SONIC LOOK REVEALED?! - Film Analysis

Alright guys, so originally today I was going to do a video about Spider-Verse and why it's such a great film, but then something came up on the internet that I feel like I have to talk about. So I'll probably get that video about Spider-Verse next week now. Basically, someone leaked, or found, rather, some pictures of what Sonic is apparently going to look like in the upcoming film. And they're, not great.
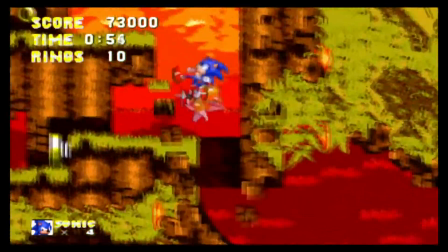0:34 I need to preface this video by saying that none of this is actually official, so all of it should be taken with a grain of salt.
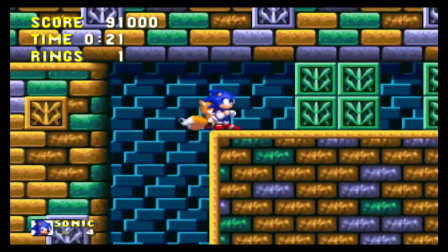0:42 But these images were apparently discovered as part of a marketing style guide on the website of HC Associates,
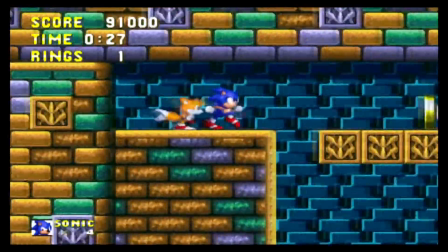0:48 who do work on branding and packaging for various entertainment companies such as Disney and EA and others like that.
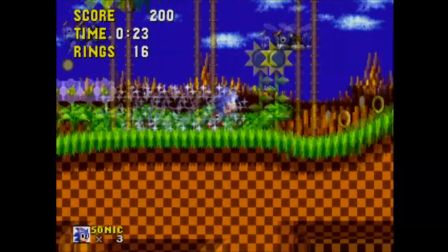0:55 The thing that makes me feel it may actually be legit is that there's a lot of typical marketing information that fakers wouldn't often think to include. So let's take a look at it. Oh dear. Okay, so the benefit is we actually get a look at what he may look like in the film.
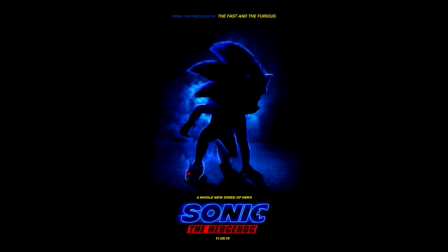1:10 Unlike the incredibly dark poster they put out officially a little while ago. The downside is pretty much everything else.
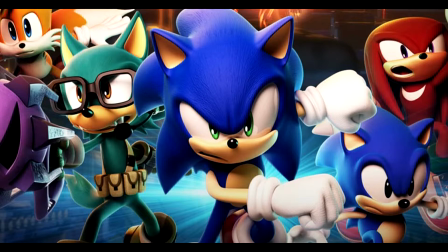1:17 So he may end up looking a bit different in the final product, assuming this is legit, as this is only intended for use on promotional products and merchandise.
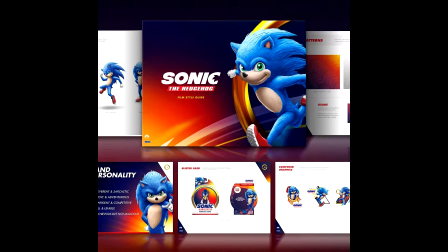1:26 But that's not enough wiggle room to make this actually look good.
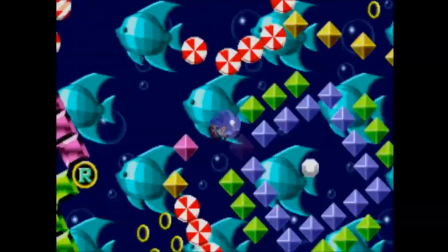1:31 Now, part of the goal of doing a design like this is that they wanted to stand out from what already exists.
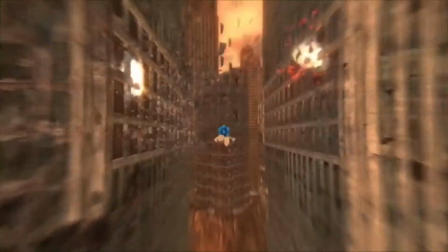1:37 There's no point using a particular look for Sonic to promote the film if everybody who sees it thinks it's just from an upcoming game.
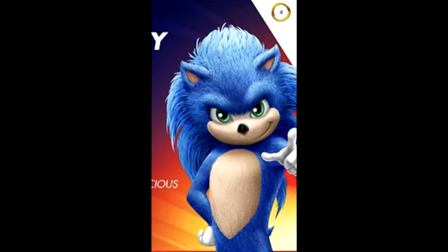1:45 This, however, is a masterclass in deviating so badly, it may as well be something new.
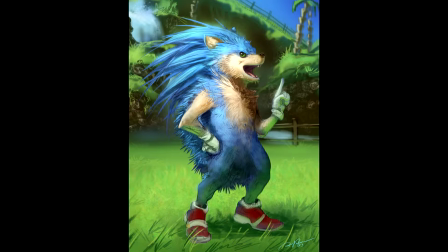1:51 Now, the internet is awash with fan interpretations, especially realistic versions of Sonic.
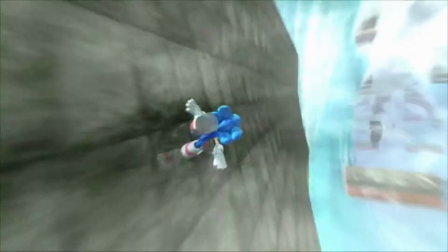1:57 And my thinking here is that if they wanted to try for realistic, it may have actually been better for them,
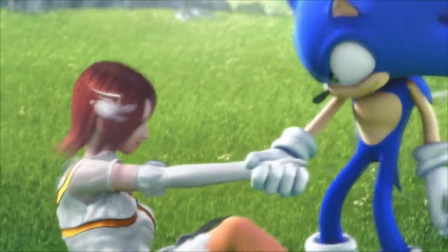2:03 because at least then they would have had artistic license to soften the blow. This looks like it still wants to be Sonic, but other Sonic.
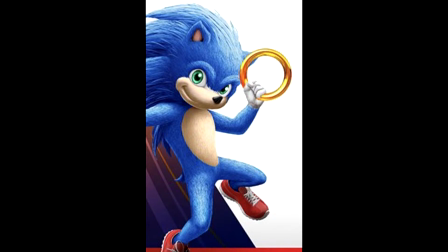2:11 The cartoonishness of it really hurts it the most for me, given that at the same time they found it necessary to give him fur.
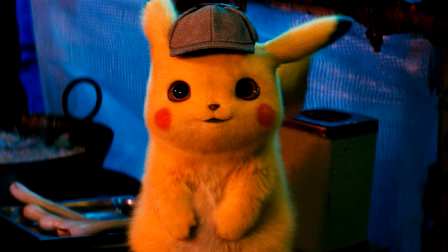2:19 It just looks so strange, especially since we have Detective Pikachu to compare it to right now, which, in my opinion, manages to not only make him look more real with fur, it still looks like the Pikachu we know and love,
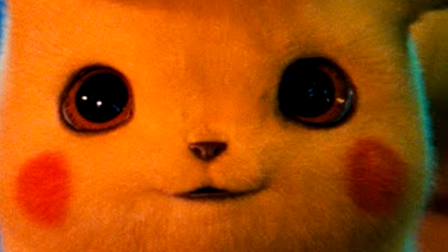2:32 but with that cartoon edge that doesn't quite look out of place in the world he's in. Sonic here just looks like a badly rendered knockoff.
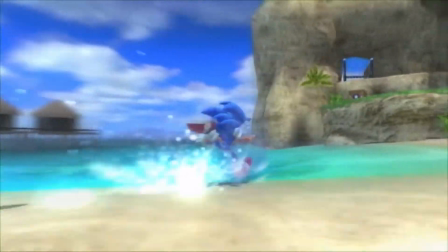2:40 This is not great, particularly for any Sonic fans, and honestly, I'm glad I'm not one right now because I would be pretty upset.
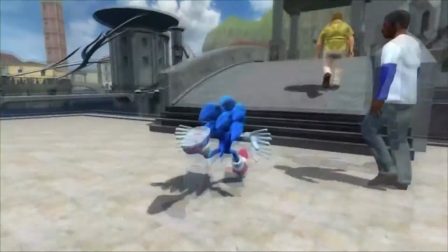2:48 But not only is this not confirmed as official, even if it is, it could simply be a concept style and not what we are actually going to get in the final film.
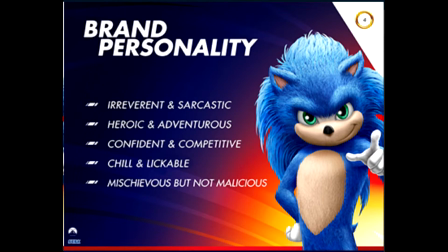2:57 I would also like to call attention to this one particular piece of the style guide describing Sonic's personality. Now, I may not be an expert on Sonic, but I'm not sure I've ever heard anyone tell me that one of his main traits is how lickable he is.
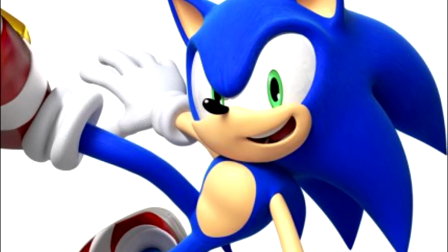3:12 Although now, I kind of expect the internet to prove that Sonic is the most lickable character to ever exist. Alright guys, so let us know in the comments below what you think of this new look for Sonic, and if you don't like it as much as I didn't, how about you send a little like our way and subscribe to the channel? You can find all sorts of awesome stuff and cool new videos and whatever, and keep track of when this sort of stuff comes out. I'm going to try and talk about it, essentially. Alright, thanks guys, and you guys look after yourselves.
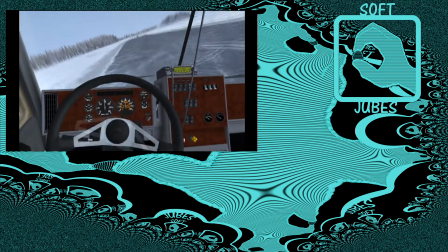3:49 I'm going to go find, when I get there, I'm going to drop off my, holy shit, fuck! Okay, still got my fuel.
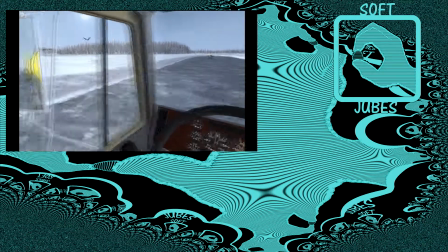3:56 Still got my fuel, still there.
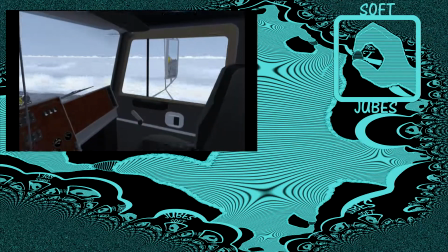3:59 Oh fuck, I don't know what happened there, and I can't turn my head that far apparently to have a look behind me, but it looked safe in the mirror, so I think I'm good.